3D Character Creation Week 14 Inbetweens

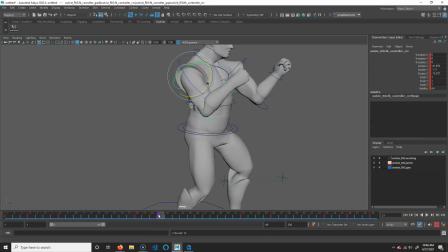(12:29)
I only have this one selected, and hit S, and that will override that.
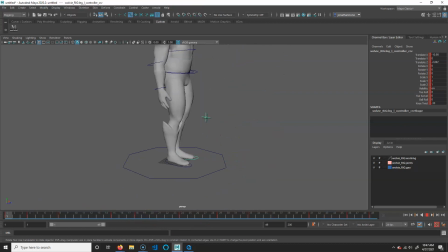(12:40)
Let's see. Let's grab this guy too. Some other things I want to do is that normally we go heel toe, right? So see how, like, the foot's going down, it's leading with the toe. It's a little bit weird. So I'm actually going to, on 15, have this up a little bit.
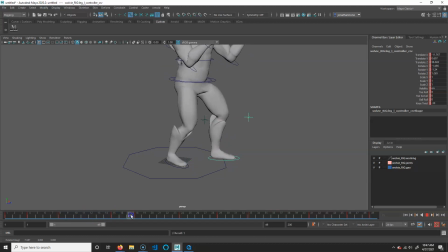(12:55)
So he goes like this. And then we'll go 1, 2. Actually, it's already there, so we don't even need to do that. I was going to put a foot down, but there's already a foot down here. From here, really what you would do, honestly, is just kind of go through and just make the whole thing look better.
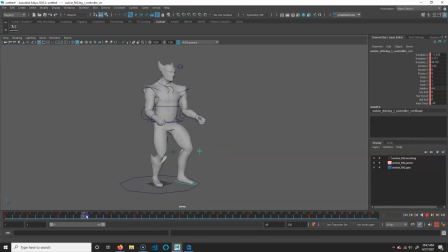(13:17)
There's also a little bit of a weird floatiness right there that I'm not a huge fan of. Let me stop that. So if you look, he goes, puts his foot down, but then see how it's moving? I'm actually going to copy 24 to 18. And that way he puts his foot down, but he doesn't.
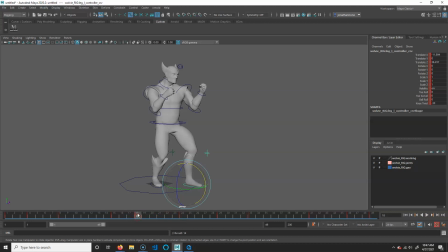(13:31)
I just held middle mouse button, clicked and dragged, and then hit S. I just had the foot controller selected. That way it doesn't go up and down. It was a little bit weird. That's a little better. I also don't like how this foot's doing that. So see how it's kind of going back and forth? That's a little weird. I'm just going to go to 46 here, and I'm just going to delete that.
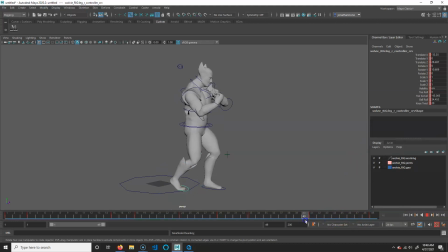(13:51)
That way the foot stays still, even if he rocks a little bit. Although I'm not a huge fan of the rocking. It's a little too obvious. So I'd go through and, like, fix some of the little sways and things that I did. But that would be time consuming to show and what have you. But hopefully you get kind of an idea.
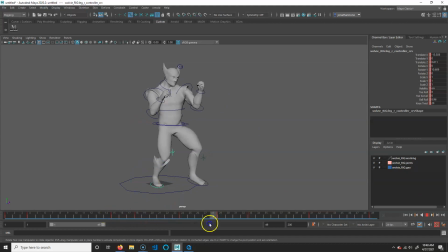(14:08)
And you could do other things too. So, like, you know, she's doing this little swipe thing here. So I probably would go right here. I feel like this actually needs to go down a little.
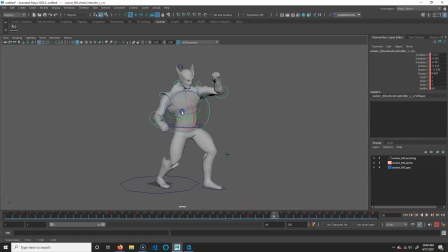(14:21)
Maybe, like, here. I'm just going to embellish this a little bit by, like, helping move this way. So I might put some in-betweens in between my other ones. And then we'll just go like that.
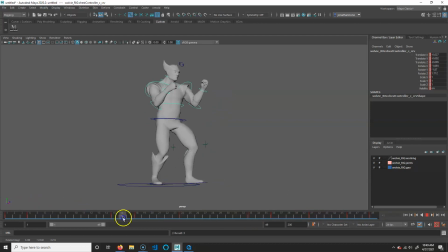(14:38)
So you just put more keys and more keys and more keys. If you ever watch, like, Pixar or Disney or DreamWorks animation, you will literally see that they have a key on every single frame. That the more the computer does, the worse it's going to look. But the idea here is to kind of break it down.
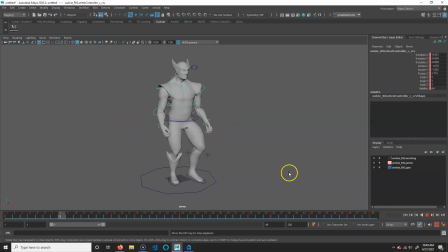(14:55)
Do Bigger things first, then smaller things, and then smaller and smaller and smaller. Okay. This could definitely use a lot more work, but I just want to get the idea. So you just keep breaking it down.
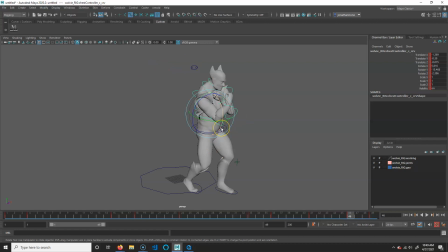(15:07)
Save it as you're going. I haven't saved it a single time yet. Save it as you're going, and then you can hopefully have what you need. And that way, if you screw up, you can kind of go back. All right. But this process will work for pretty much most animation.
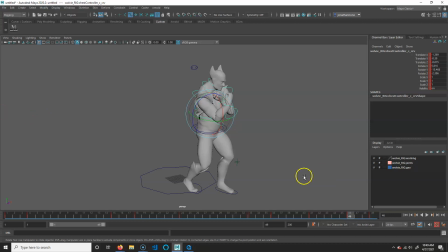(15:25)
It's just you just break it down. So if you want to do a much longer thing, like do something really cool, then like jumping through a background or something, like a parkour thing, that would be really fun. Do that. If you want to just do a fight sequence, you could do that. But do something, interesting. All right. Well, good luck.